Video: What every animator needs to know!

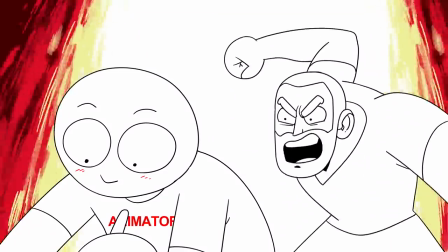[0:01]
Grit your teeth, animators! What? Because there's something you need to know. Not every little bit of animation needs to be animated amazingly. No, no, no, no, no, no. I'd like to show you why with this shot of Gurren Lagann.
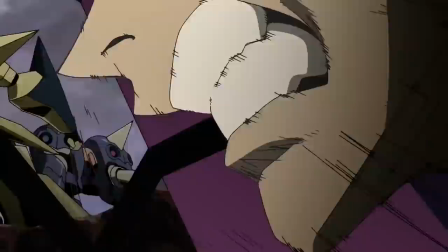[0:23]
Kamina, one of the show's protagonists, raises his head and talks to his comrades.
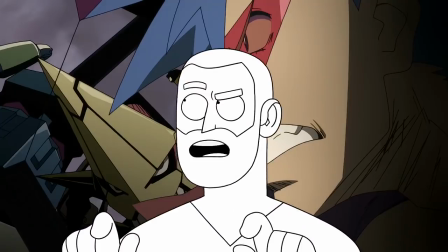[0:30]
That's it. all the little secrets of animation are hidden in this little
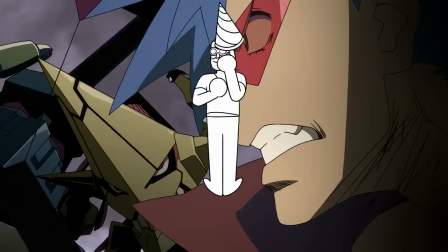[0:34]
shot so let's explore the shot is quite interestingly framed
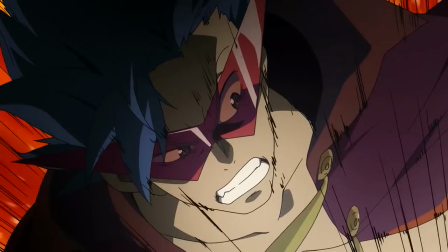[0:39]
and starts off with a lot of impact the explosive backgrounds the speed lines the flapping cape and hair all help in this regard the lip sync is a little bit above
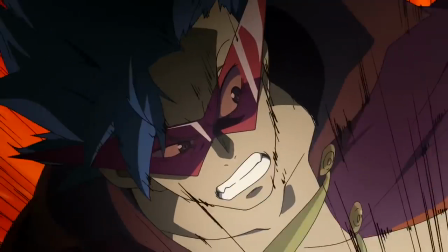[0:48]
average usually in anime they don't care about the lips matching the foul sounds they just open and close
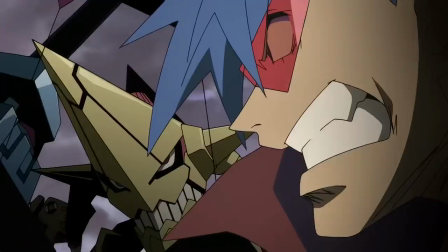[0:56]
the mouth in the rhythm then we get a pretty cool but weird head turn I didn't catch this at all when I was watching it the first time,
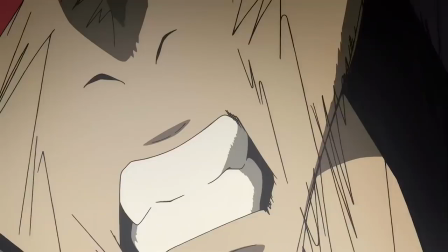[1:03]
but let's see this frame by frame We close up to the mouth switch to the eye like the camera's
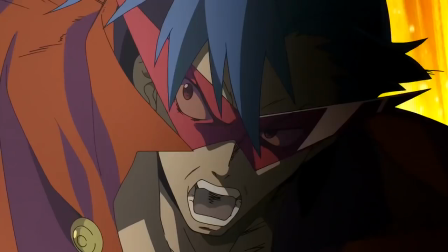[1:08]
readjusting and then switch back to a medium shot And do the whole turn once again.
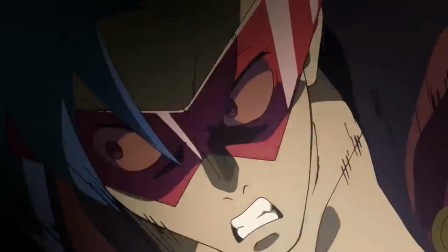[1:14]
It's like they animated two turns and said the hell with it Let's just slap them both in there for some reason it just works It's
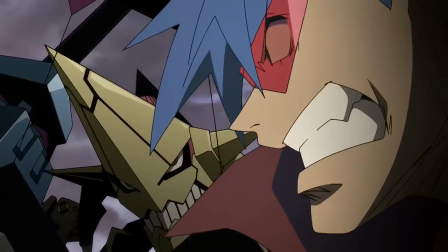[1:21]
extra bombastic and it's over the top and most of all it's very true to the character Here's the shot without the extra turn
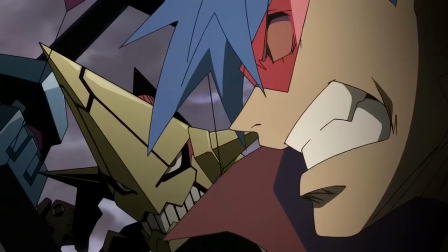[1:29]
It works well, but the extra turn has a little extra oomph. After the turn, we have the same open and closed lip sync we all know and love.
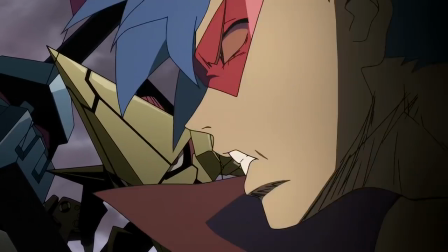[1:37]
But then we have a couple of nice frames to spice it up. I really like these frames where he turns his head to and away from the camera.
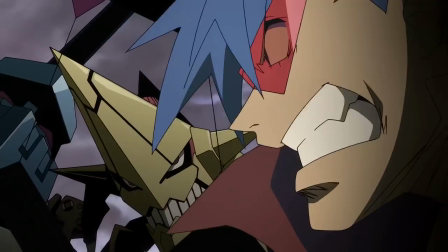[1:44]
Makes the character seem like he's in this actual space and less like a flat cutout. The final part of the lip sync is very nice and ends the shot with a lot of impact.
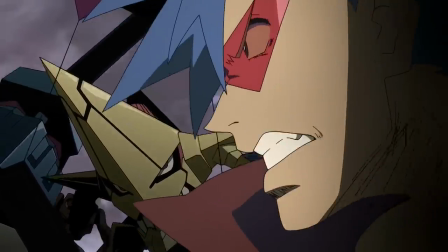[1:52]
You can tell that the animators and the voice actors work together very well. But do you see it, you lovely animators? You budding directors? Don't you see what's going on?
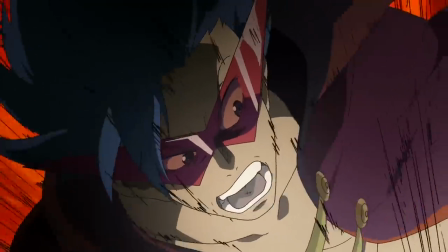[2:02]
This entire shot is carefully planned out with simple animation and expressive dynamic animation.
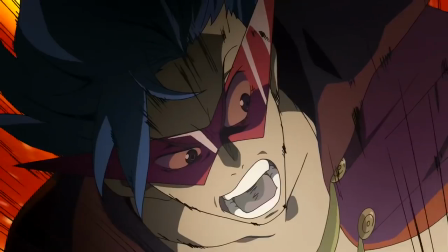[2:08]
BAM! We open the shot. It's intense. And right when we've seen enough mouth loops, BAM!
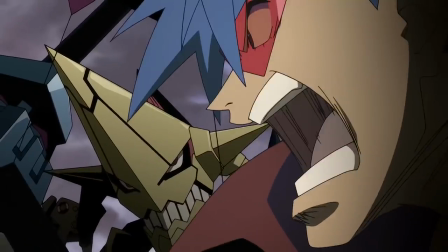[2:14]
We have to turn. More mouth loops, BAM! Some head turns, and BAM!
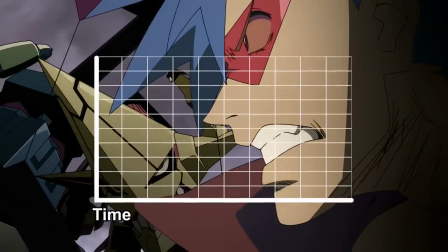[2:19]
The shot finishes with a lot of impact. If we have a graph with audience interest, it would look something like this.
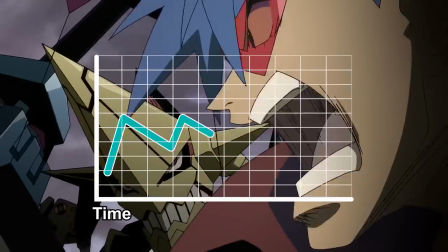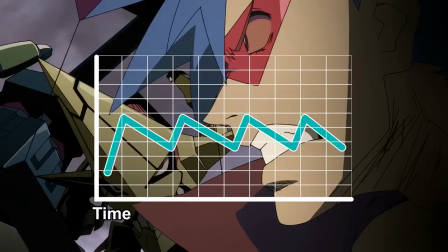[2:32]
This is one of the most important things to learn, especially when you're an independent animator or director.
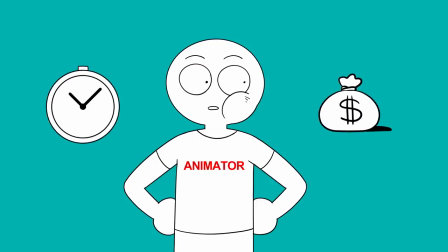[2:38]
You don't have the time or money to make everything amazing. Just pick some parts that you want to put extra emphasis on.
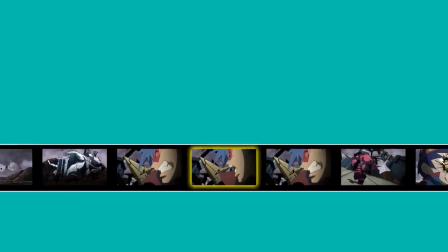[2:44]
This doesn't just relate to one shot, it relates to your entire movie. The viewer won't get bored.
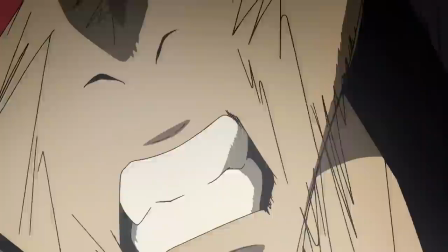[2:50]
In fact give the viewer some time to relax and then BAM hit him with some nice slick animation Even a
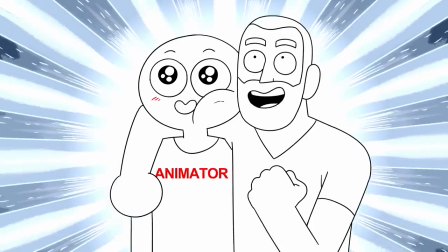[2:57]
maishi the show's director does this a lot So get out there and start animating awesome and less awesome animation
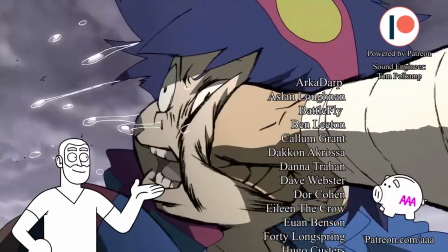[3:07]
This shot is just the beginning of one of the greatest punches in anime history I already did a full analysis on it so follow the
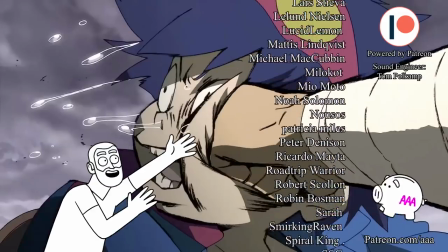[3:14]
link if you want to see the rest Also the show is sponsored by these lovely patrons see you next week See ya!